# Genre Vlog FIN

Next, let's have a little chat about rom-coms. Juno and 5 Feet Apart are the 2 films that I chose for this because they've got a good amount of similarities, but they've also got quite a lot of differences, whereas I felt like with the horror genre it's quite hard to find the differences between them. In similarities, they're both a witty teen comedy about the main character facing a problem in their life and then working to overcome it, even though the problems are quite different, and they both do pose a very strong emotional journey for the viewer. I know that I struggled a lot watching both of them. I found that I could put Todorow's narrative theory to this because at the end of 5 Feet Apart, it concludes with the main characters having to split for the better of both of them.
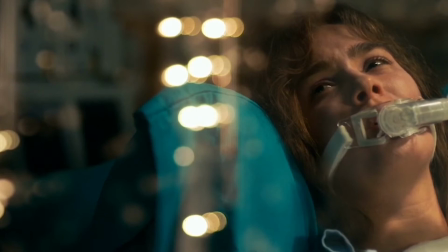It's really bitter and tough to see that after they've had such a battle, they've had to split for the better of both of them.
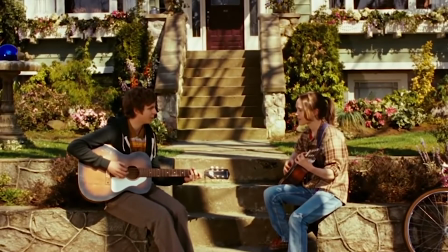Although the opposite happens in Juno, The final scene is of Bluko and Juno outside the house singing Anyone Else But You by the Moldy Peaches, which is a really good song, by the way. But I like this because they use the idea of a narrative in a completely different way, but then they both come back round to the new equilibrium. I find Juno a really comforting movie, and I feel like that's partly because it's about such a serious topic, but it's got like a really good balance of comedy and then like the awareness that this is a topic that's going to be painful for some people. I think that the way of building character in Juno is really, really clever,
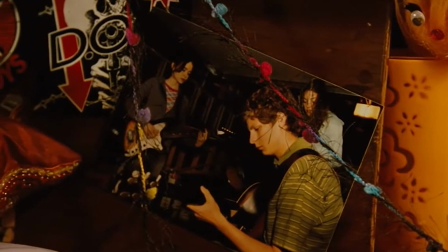and the colour kind of contributes to that as well because it's used in such an artificial way, but it really fits the indie rom-com kind of vibe, but in a really cool way.
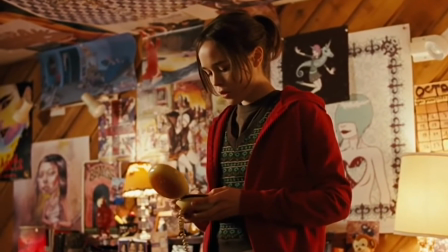Sense of seasonal times created through the saturated autumnal colours, which are woven throughout the film, which makes it feel so much more warm and friendly.
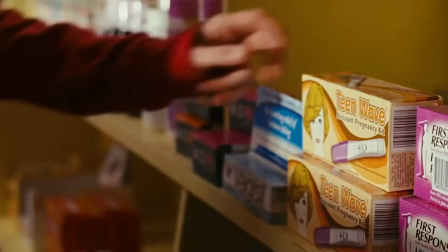You can kind of see what I mean here, this scene of many. This is the Doodle Can't Be Undid clip.
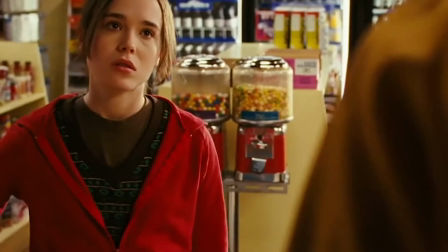I like the subtlety of the colour in contrast with the theme.
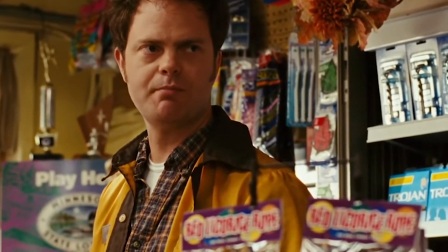It makes it feel oddly nostalgic, which can link to Juno's inner dialogue spoken throughout as they struggle to overcome these problems, and I find that inner dialogue so helpful in building character. That's another thing that I really noticed about this film. On the opposite end of the spectrum in terms of visuals lies 5 Feet Apart. This film is completely opposite of being saturated. It's cold grey colours throughout. The only exception to this, which is definitely very done on purpose, is the scene where Will has to say goodbye to Stella at the window. I love this because the contrast is so much stronger when it's put in between the rest of the film, which is just grey and dull, which obviously is because they're in a hospital. The fact that all of the light in that film, all of the warmth of the light is concentrated into that one little scene really shows that they've brought light into each other's lives,
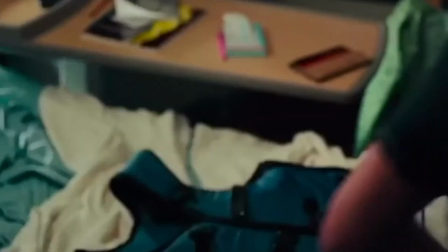and now that they have to leave, it's all kind of coming up to the surface. 5 Feet Apart contrasts rom-com and drama within its own genre, which also works under the Steve Neill theory.
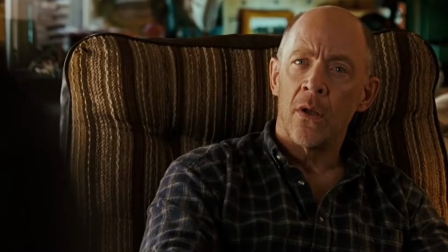Juno opposes to prop since none of the characters really play up to the archetypes that are given in the theory.
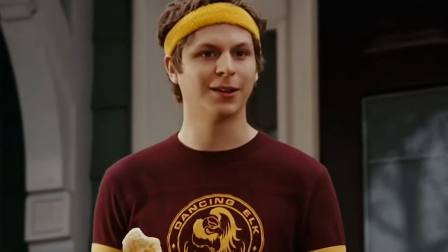Both of these films are really different, which shows the versatility of the rom-com genre, so it's not all corny. Finally, we're going to look at comedy, and we're going to be looking at Mamma Mia, Here We Go Again, and Swiss Army Man. To be fair, the only storyline based similarity that I can think of is that they're both based on an island. But moving on, first, Swiss Army Man.
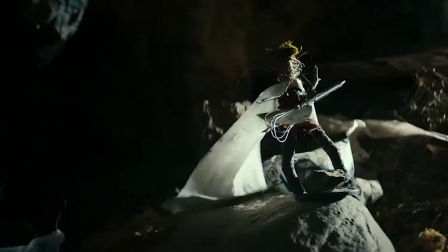To me, this film feels like it's stripped directly from a list of ways to make a successful comedy.
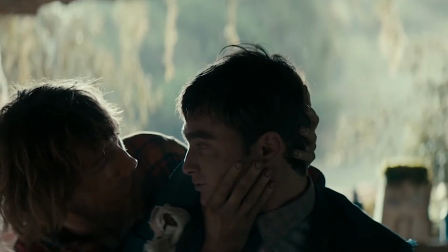The lighting in it is pretty average looking, but this works well because the reason they're on the island in the first place is because they got stranded,
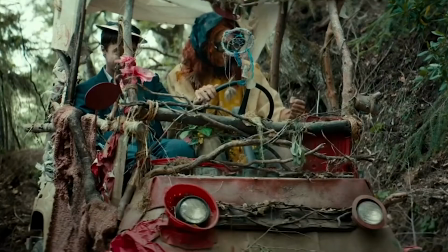so it makes a lot of sense that they wouldn't have a lighting crew there. To me, the bus montage was one of the most memorable scenes.
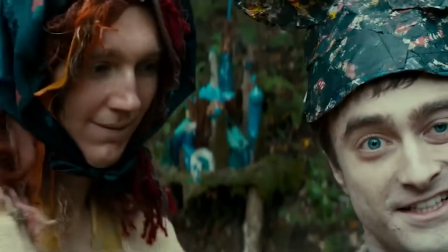The music, the lighting, and the costume are also different to the rest of the movie.
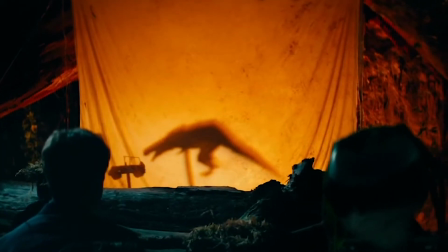The colours get warmer and the movie intensifies all whilst. The final film that I'm going to be talking about today is Mamma Mia, Here We Go Again. I feel like I can't speak about comedies without talking about Mamma Mia because it's one of the most feel-good summer films I've ever seen.
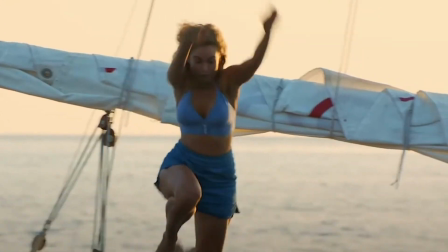The colour's really vibrant throughout as we watch Donna embark on her eventful journey to Greece.